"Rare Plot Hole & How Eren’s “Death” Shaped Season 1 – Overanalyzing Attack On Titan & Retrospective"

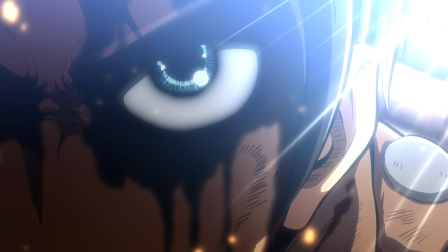[29:03]
Though as we return to the present and move into the final minutes of the episode, we get what is absolutely another highlight in the series,
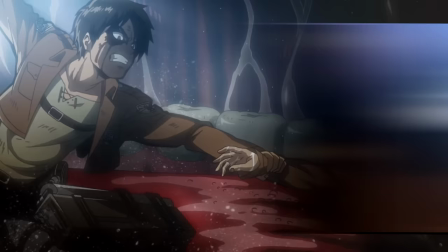[29:11]
as Eren gets back up and jumps into the Titan's mouth to save Armin. Number 1.
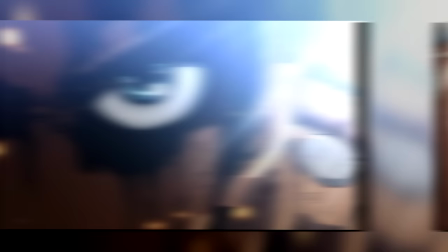[29:16]
We of course now know that this isn't just him acting like a Giga Chad, but also his Titan regeneration and vitality kicking in to save him.
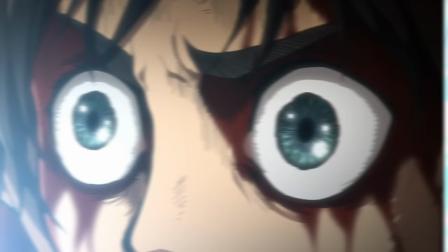[29:24]
Number 2, the whole sequence of him saying, as if I could die in a place like this,
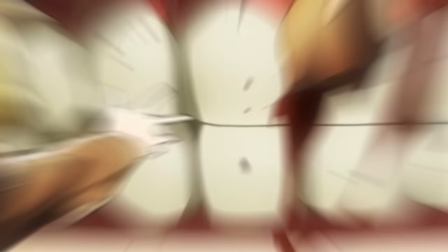[29:29]
is another one that in most other series would signal that, through some shenanigans, he'd manage to get out of the Titan's mouth.
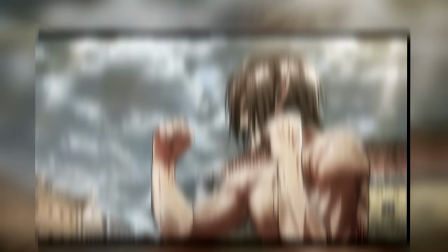[29:36]
Whereas here, that is not the case at all. And while he does of course still survive this whole ordeal, when it comes to this episode's overall narrative,
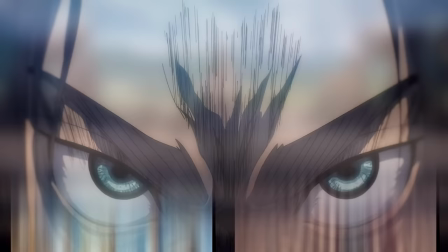[29:45]
that through line of juxtaposing his drive with complete and utter defeat is very much there.
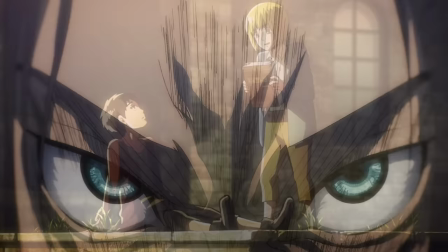[29:53]
Number 3, this is another scene that you could also attribute to him receiving specific memories,
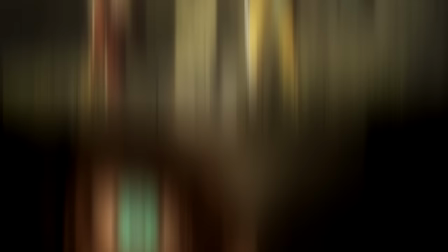[29:58]
especially considering that we as the audience also just saw a flashback concerning the outside world.
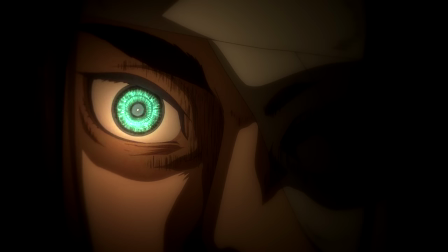[30:04]
So it's also entirely possible that this whole final charge into the Titan's mouth was also fueled by a very relatable sense of purpose,
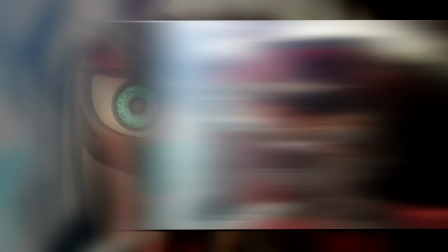[30:12]
since it is literally coming from himself.
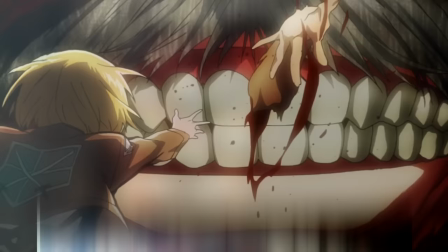[30:14]
And lastly, and most importantly, the way his quote-unquote death is handled is pure excellence.
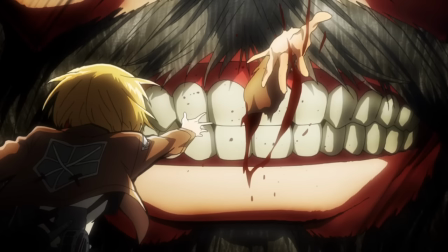[30:21]
Just how nonchalant the entire scene of him getting ripped apart right in front of Armin is just describes Attack on Titan perfectly,
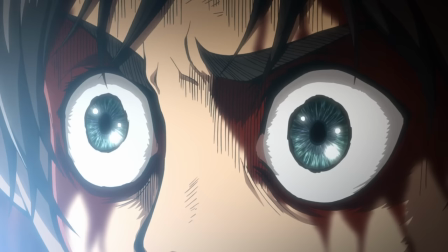[30:30]
even with him never even finishing the sentence of his last wish. And then there's the soundtrack.
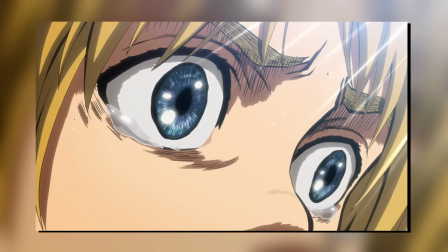[30:36]
Once again, the intense music fades to complete silence for a seconds, but
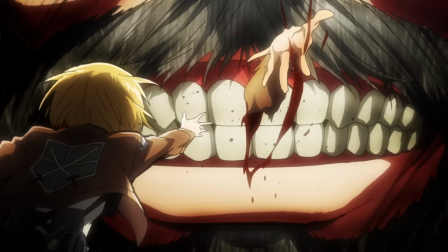[30:45]
is then replaced by the bells ringing out and the choir that was once in the background now coming to the forefront.
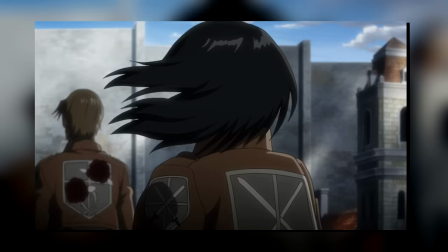[30:55]
And all of that is exacerbated as we see the darkness fall upon Mikasa following Eren's quote-unquote death.
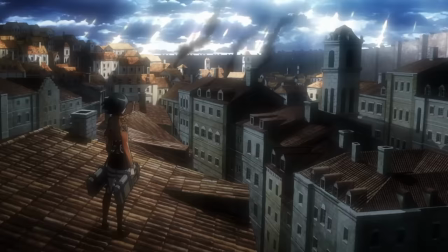[31:03]
I think the only word I can use to describe this entire sequence is the word biblical, and no, this is not a trash taste reference.
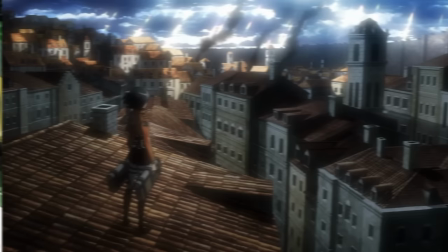[31:11]
If you've see Death Notes, you know all the scenes of the choir kicking in and the whole righteous judgment thing?
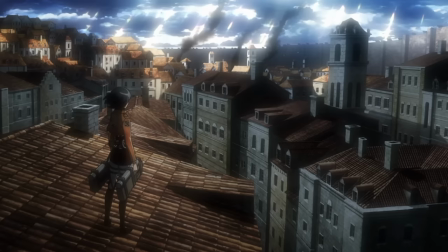[31:17]
This is the type of feeling I think this sequence carries. Though speaking of Mikasa, another thing I want to note here is one that I also mentioned in the previous one, that being weather.
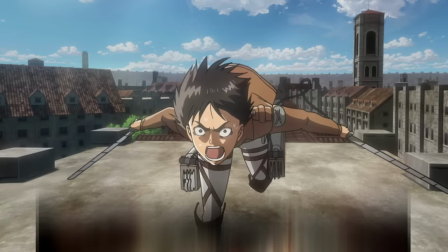[31:27]
Because notice how this time, it does in fact change.
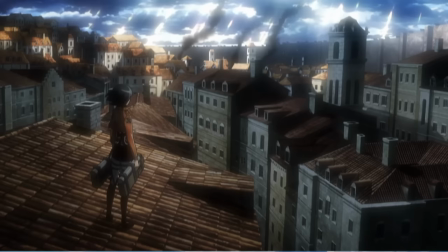[31:31]
The entire Eren sequence takes place on a sunny day with those same relatively clear skies.
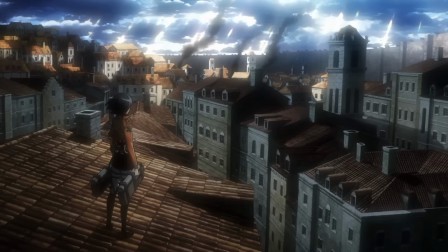[31:37]
Though as he is eaten, or I guess to be more precise, swallowed, dark clouds begin to set in to signify that the core driver of their resistance is seemingly gone.
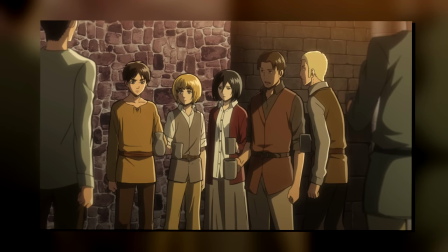[31:47]
Because remember that the whole reason why Arm and Mikasa and a long list of others joined the recruits to begin with was Eren.
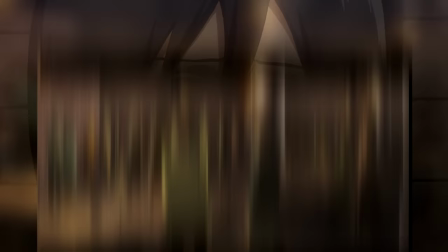[31:55]
And so with his death, that light is extinguished and Paradis is enveloped in darkness.
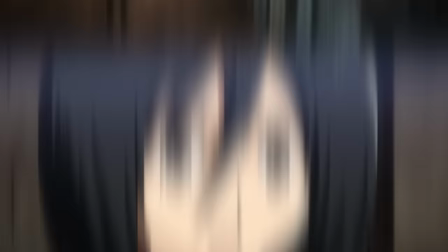[32:01]
And from a character perspective, all of that rings particularly true for Mikasa, as her one guiding light is now also gone.
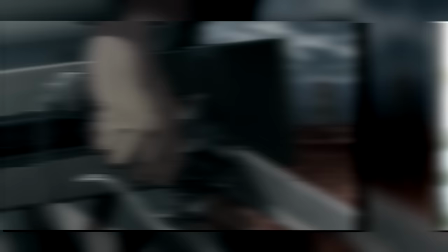[32:10]
And what hammers home that idea even further are the following episodes where Trost is shrouded in those dark clouds.
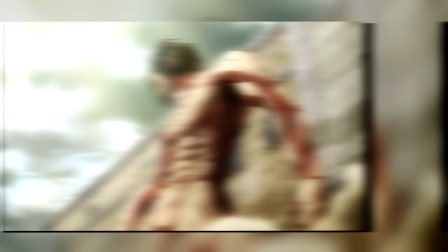[32:18]
That is, until Eren's attack Titan makes an appearance, and a glimmer of sunshine finally shines through the clouds.
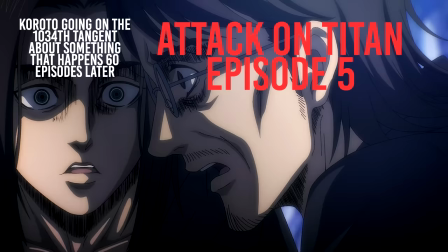[32:26]
And once Eren is rescued, we see those same mostly clear skies as the sun sets on that tragic day.
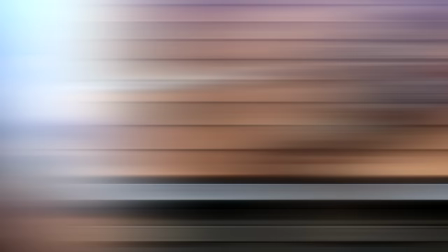[32:33]
Though let's not rush ahead. Again, in retrospect, all of us obviously know that he is perfectly fine throughout all this,
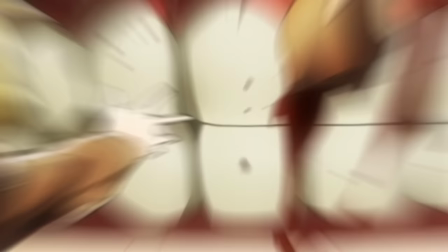[32:40]
but I think you'll agree that on initial viewing, this was just like, wow, they seriously just did that.
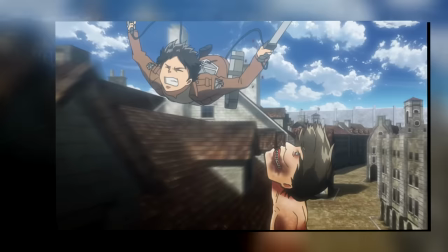[32:47]
Though with that, that is the end of episode 5.
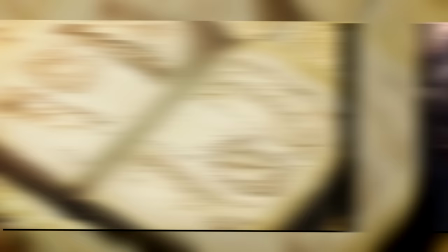[32:50]
Yet another one packed with brilliant animation, a whole bunch of foreshadowing, and some of the greatest twists in the early parts of the series.
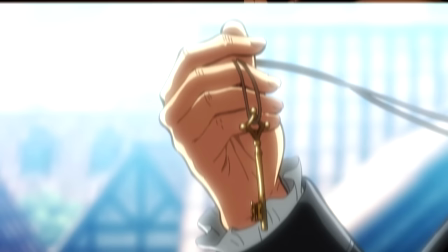[32:59]
I think it's following this point that we basically get into the Attack on Titan we all now know.